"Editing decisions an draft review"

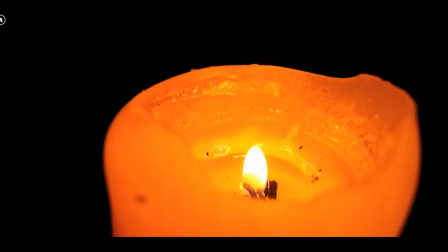0s
Hello, this is me and Ben's review of our draft video. This will also be a just a quick preview of how our editing decisions are going to be made, which we will try to incorporate in the final video. So it's a rough idea.
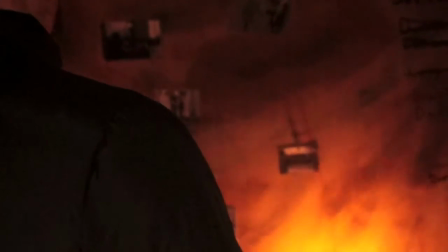20s
Okay, so in this first shot, we tried to emphasize the fact that even though we didn't exactly have an establishing shot,
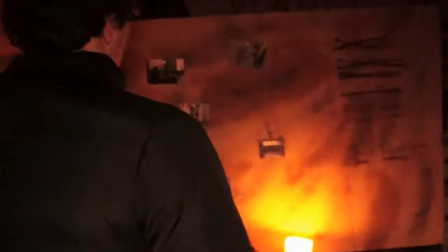28s
this sort of is our establishing shot, and the fact that you can see the scene and where it's set,
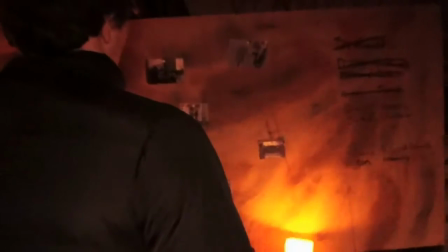33s
because we don't want to give too much away in fact the location, because it's quite a big part of the video later on.
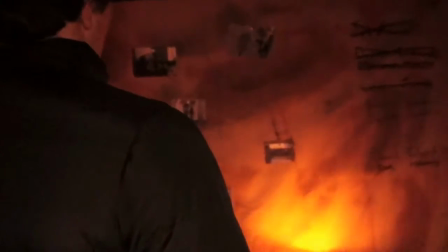38s
The zooming effect also emphasizes the fact that the main focus of the video probably will be on this board,
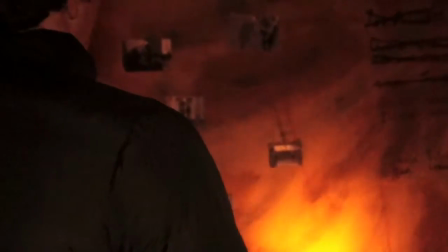46s
which it could sort of foreshadow. And also the fact that the characters, the main focus of this, we need this character to be very important for the next scene,
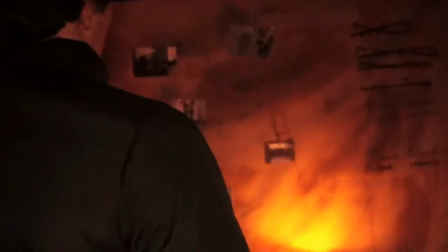55s
and we sort of wanted to have him in the forefront of the shot rather than in the background.
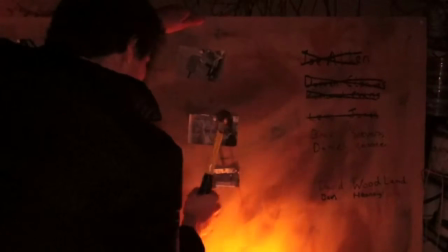61s
Okay, so in this next sequence of shots, we wanted quite a slow pace of editing, since it was obviously one of the main openings to the film.
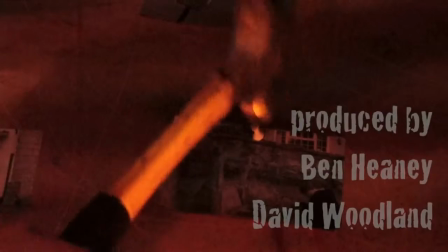69s
We didn't want to hit the audience with just a sudden sort of dramatic,
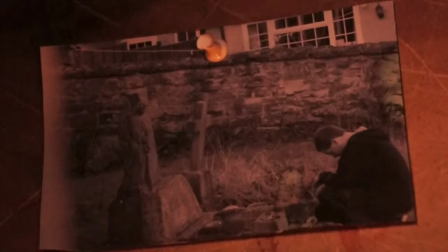74s
quick pace of editing, which it wouldn't fit,
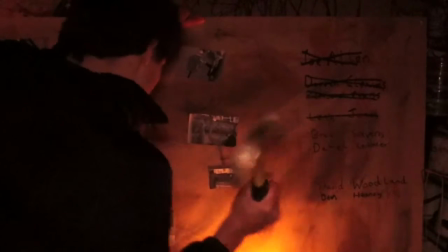79s
because we're trying to slowly introduce the audience to this sort of creepy sort of idea.
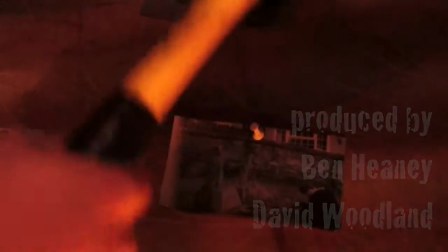84s
We felt that in this shot that you see with the hammer,
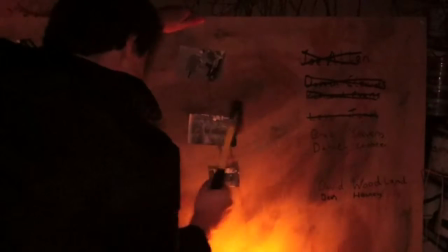90s
we decided we're going to refilm this after showing it to some test audience,
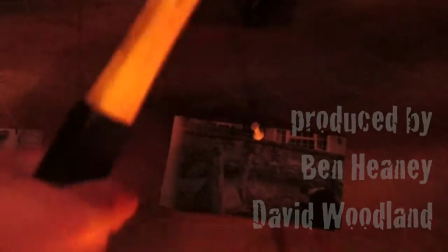95s
because one of their feedback was that it looked unnatural. But I do feel that the slow pace of editing will be used in the final shot.
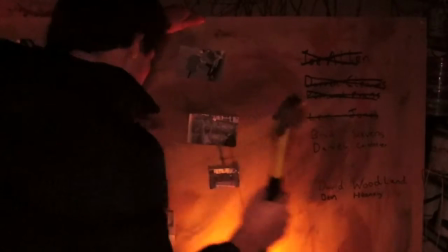104s
And the hammer we used to obviously connote violence and primal sort of like actions, because obviously it's quite a sort of like violent
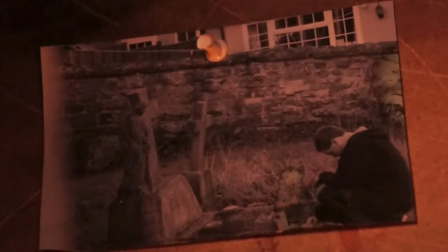114s
masculine thing, and also it's foreshadowing of later events in the piece.
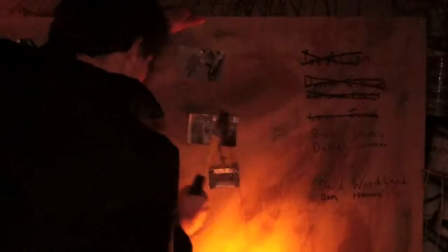118s
Okay, so the close-up of the photo you could just see there, obviously starting to get into the nitty-gritty details.
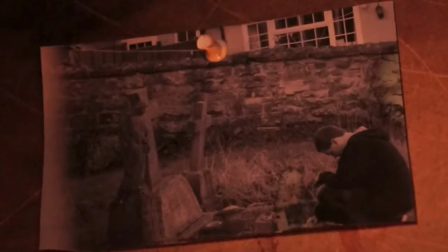127s
You see me, and obviously having the hammer,
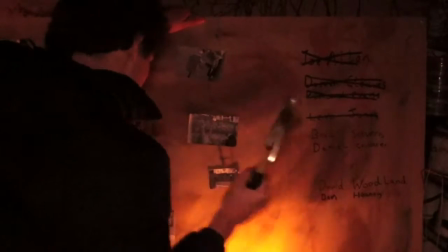131s
the close-ups just adds sort of more of a tense sort of feeling that something bad is going to happen.
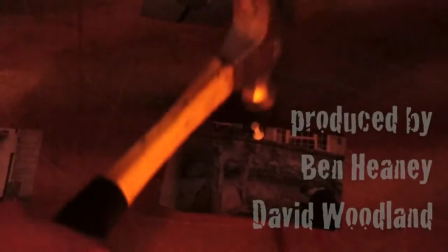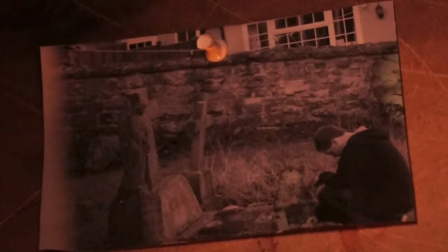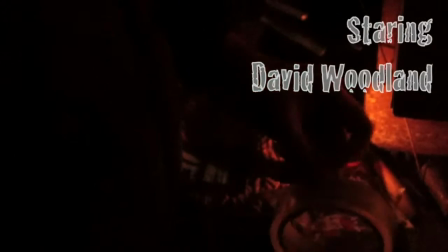147s
Okay, so here we started to try a different range of shots. Here you can see a tracking shot of the tape.
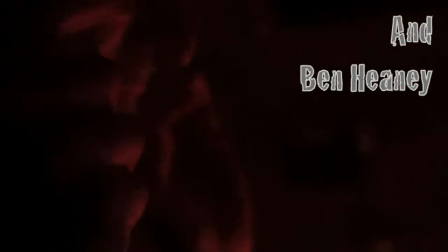152s
This is quite hard to film, but we felt it really sort of helped the flow of the film altogether.
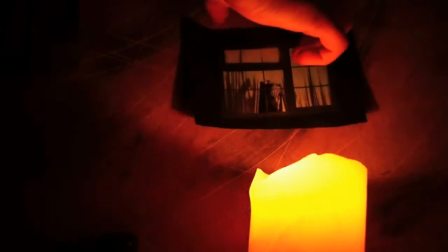161s
Also the actions that we did, particularly wanted to focus on the ripping of the tape. That was because that felt like quite a primal action.
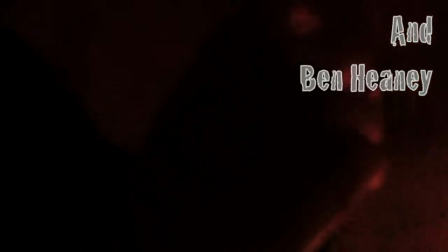172s
We sort of wanted to further connect with this character is not going to be like the nicest guy in the world.
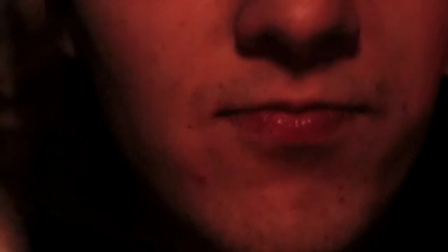177s
So again, the fact that most of the shots are done quite slowly,
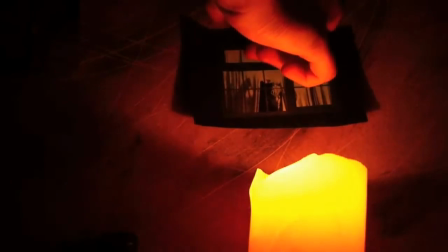182s
such as the actions of moving the table together and sticking the photo up done slowly, would fail.
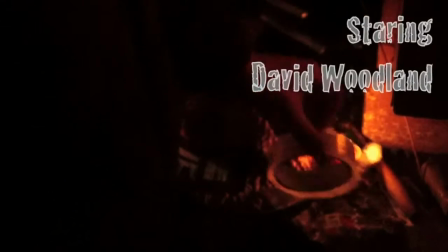187s
A slower pace of editing would also fit well with this, because if there was a quick pace of editing, obviously it wouldn't go along with what was in the shot.
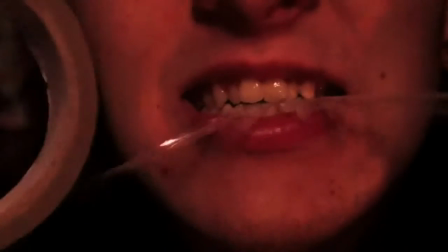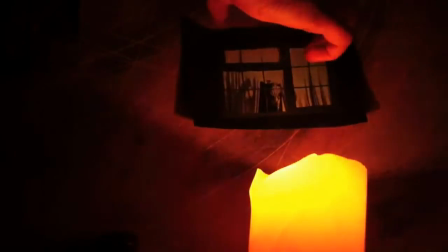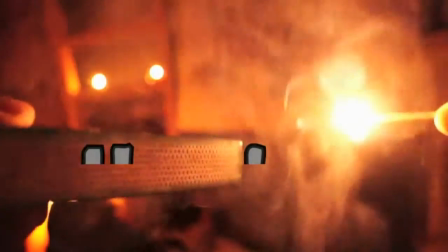210s
Okay, so as you can see, the title sort of messed up a little bit. We're not entirely sure what happened there.
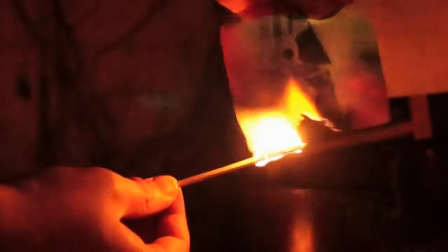215s
Just something in the saving process, which will be sorted out in the final version.
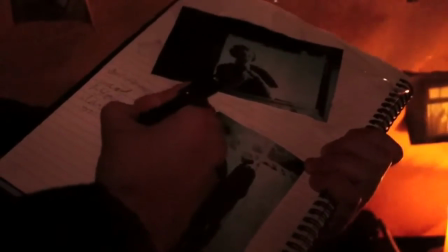220s
Now, as you can probably tell here, the pace of editing quickens up a little bit.
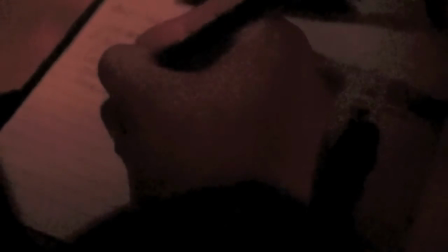226s
We tried to incorporate this into the music.
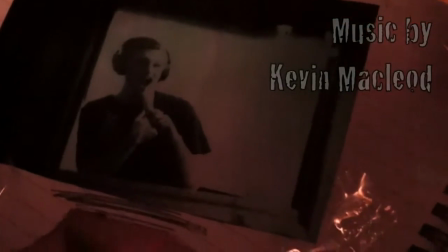230s
Now, as you can probably tell, the music, the pace of the music increases.
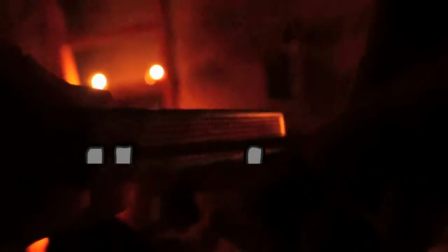236s
So we thought also a pace of editing would go well with this.
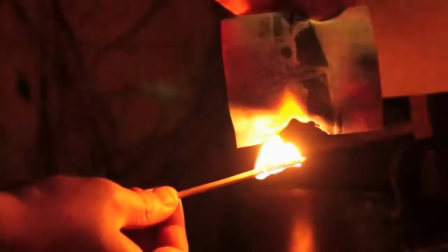238s
As we said in a previous video, we tried to fit the film to the music instead of the music to the film, as it just made more sense and it was easier for us.
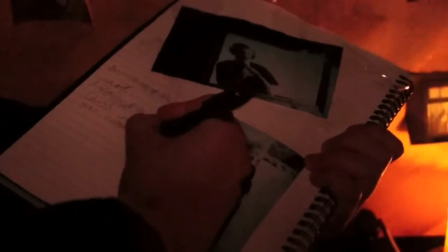246s
And also one of the shots we're going to have to refilm is particularly on the hand, because we have to brighten it post-production, so
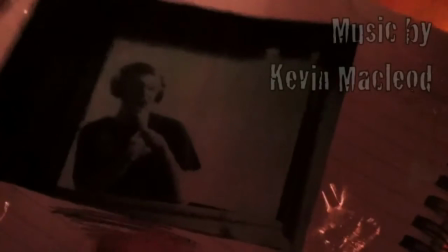254s
it's got a lot of noise in it, because the shot already had a lot of noise in it, so that will have to be refilmed.
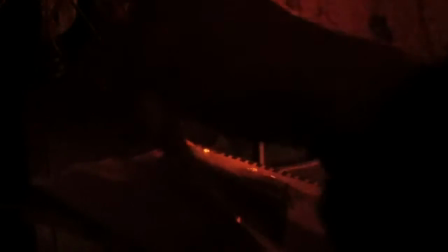261s
During this shot we particularly chose to use a slow pace of editing again.
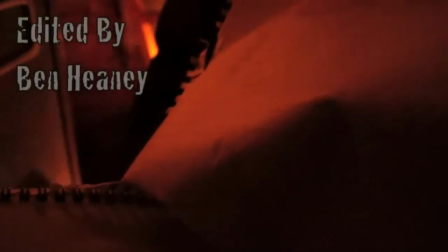265s
We wanted to use this because it sort of created an atmosphere and made it really eerie, and a lot of the actions are sort of like quite like normal actions of what you see.
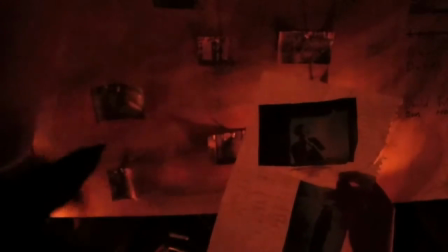274s
So we wanted to kind of make it creepy rather than just, oh, this person's ripping some paper, or this person's making a letter.
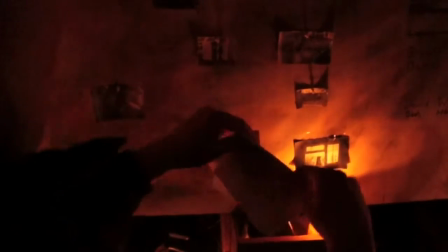281s
And I think this really helped create an atmosphere and, you know, like sort of made the entire like piece tense,
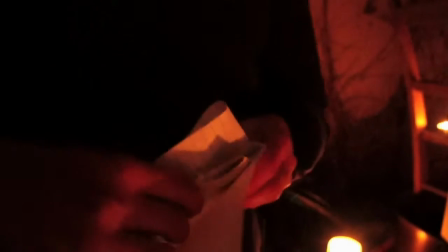287s
kind of like almost uncomfortable to watch because of the editing and how we chose to shoot this certain shots,
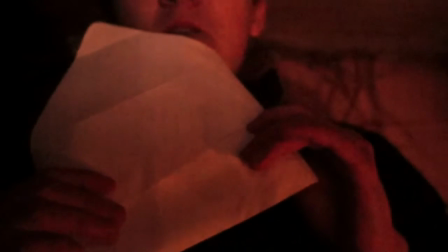293s
because they just seem really creepy and eerie and that sort of stuff. Yeah, the music as well is sort of quite slow paced here.
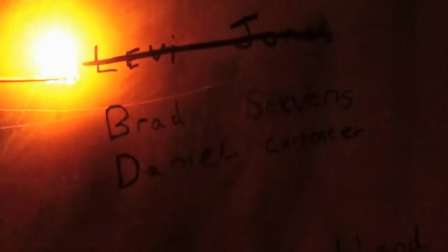306s
Okay, so the brief stated that we follow a tried wide range of shots.
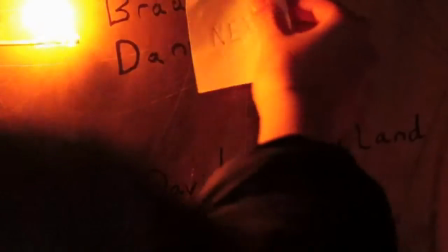311s
So again, this was a tracking shot. This proved to be very hard because, as you can probably imagine,
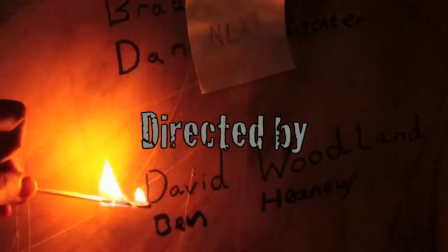317s
any slight movement or judder of the camera whilst tracking or panning down
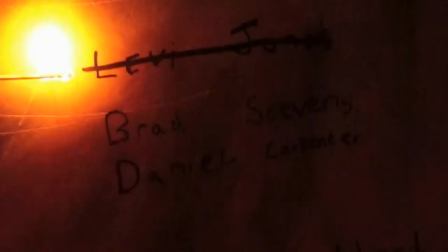321s
would cause a big problem because you would see it obviously on the screen.
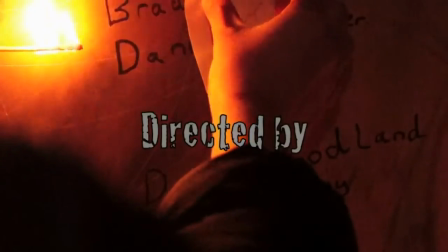328s
Since this was the last shot before we went to the next scene outside, we didn't really have to worry about editing apart from titles.
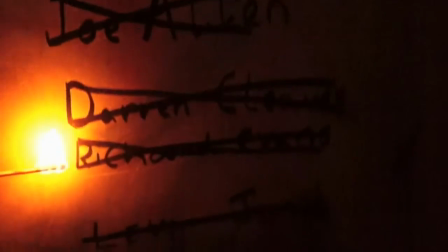335s
Now, as you can tell, the titles are a bit different in this one because
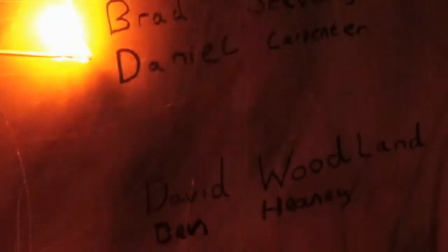340s
obviously in the others we've all had the titles of text over.
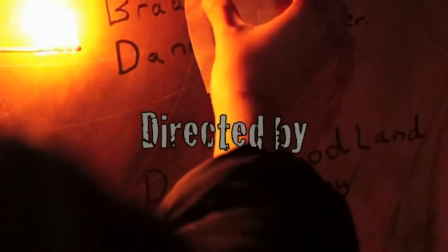345s
However, in this one our names were underneath where it says director.
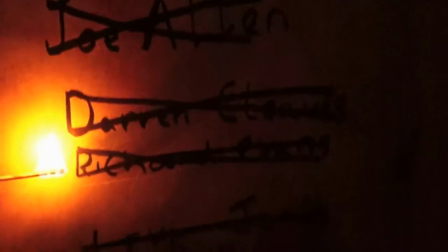348s
Now, I was worried that this might cause a bit of confusion since they're not together and they're not the same as the others.
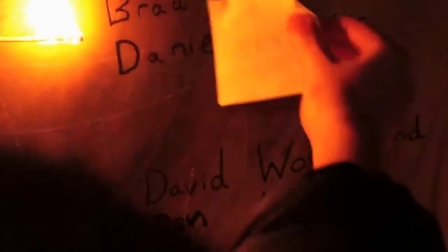356s
However, after showing the video to some audience, they didn't find a problem,
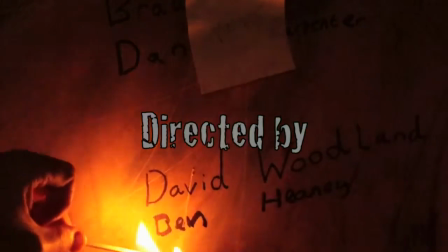364s
so we decided to keep it in, and they commented it was actually quite a good effect and actually quite liked it.
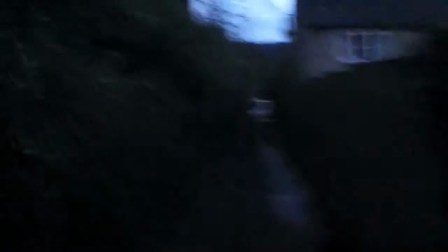370s
During this next sequence, we chose to use, we wanted to create a difference between the characters.
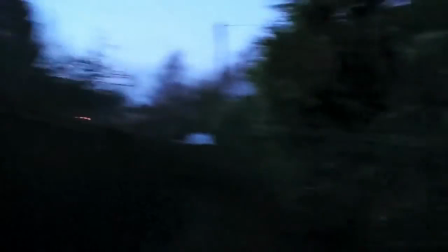376s
So obviously Ben's character is quite like sort of it's all like fast-paced movements.
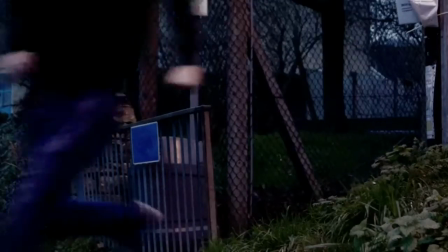381s
He's running. He's just sort of like, it shows he's quite scared.
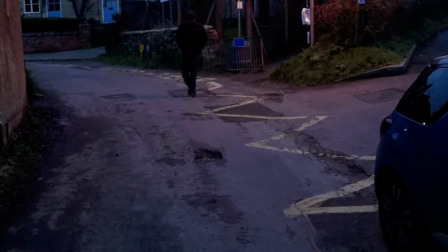383s
Whereas I'm more calm and like walking to show that I've sort of also got more dominance over Ben during this shot as well.
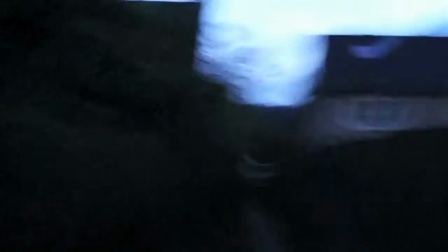393s
As to music, obviously we've kept the same background music. We've just added a heartbeat in the background.
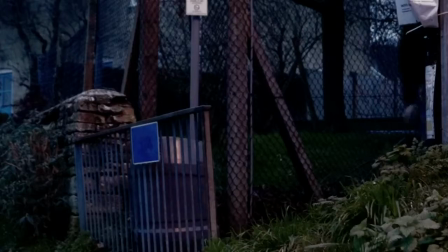400s
This also creates tension, and obviously it's non-diegetic sound. Obviously we can't have a real heartbeat because it's not loud enough, obviously.
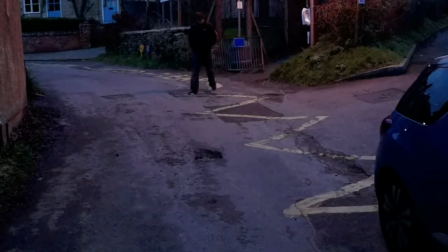408s
I think we'd have a few problems if it was.
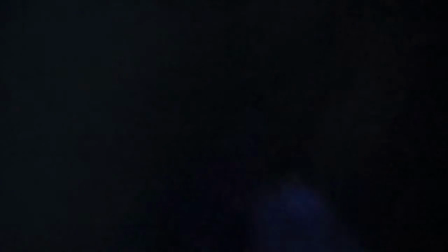411s
But by adding the non-diegetic sound in there, it just sort of adds to the effect and creates the build-up of tension.
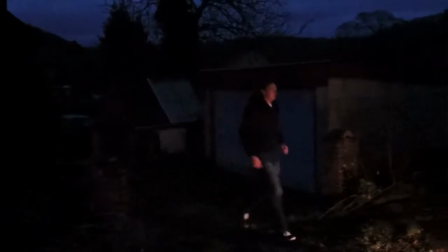421s
During this next sequence, we want to use a range of shots to show that, like, to sort of establish the place almost,
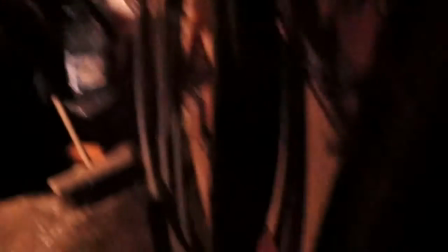427s
and also we chose to use a point of view shot because we wanted the audience to empathise with the character,
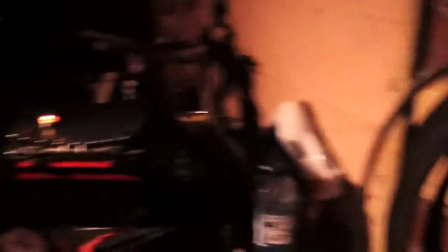434s
and we also use a slow pace of editing.
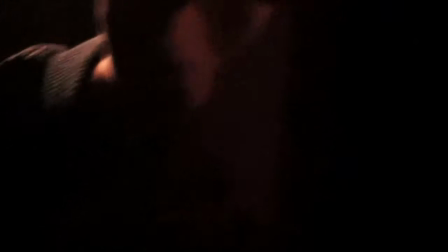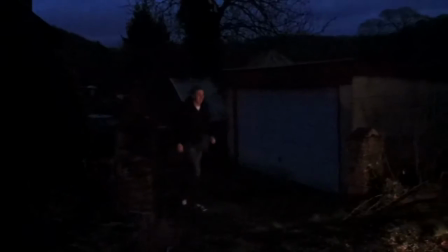445s
So this pull focus shot gives you the first idea that I'm actually going towards a garage.
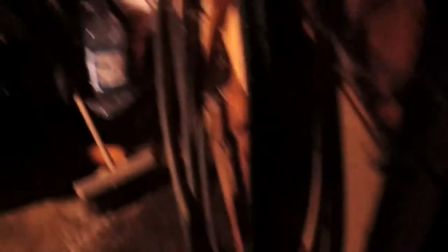450s
So you see the lock on the side of the door, which then goes into full focus shot of me running towards the garage.
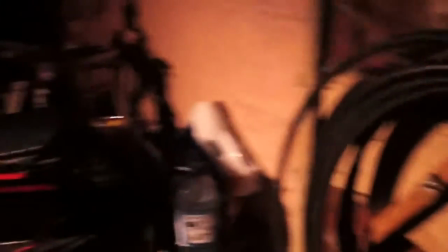456s
We felt that the tracking shot that you also see of me running towards the garage is sort of,
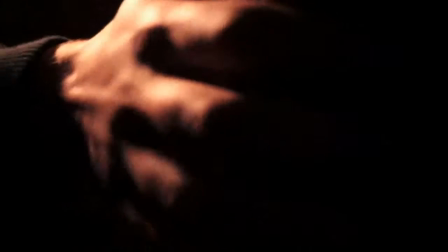461s
again, as said before, was an establishing shot because it's giving you the idea that, again,
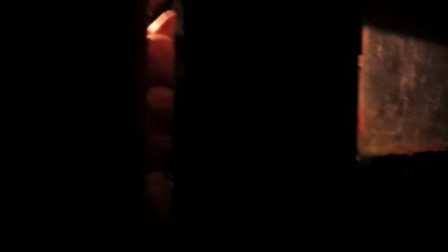466s
I'm moving towards this area.
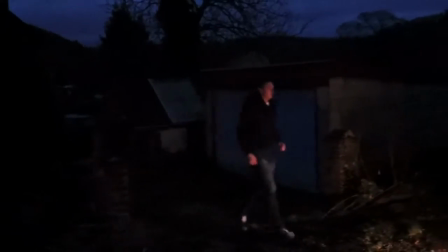468s
As for the closing of the door, we felt that a extreme close-up or very close-up
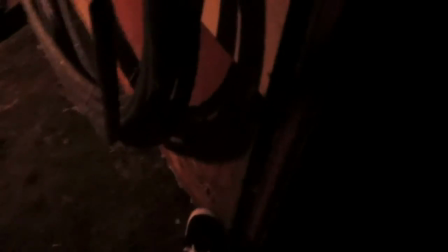476s
of my hand actually sort of moving the door and having the camera following that, not tracking but actually moving with the hand,
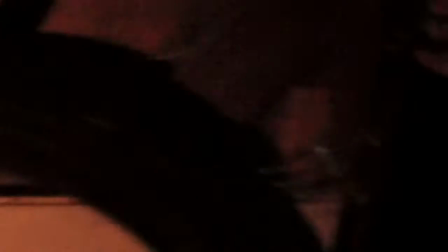484s
so the camera was actually moving backwards as well.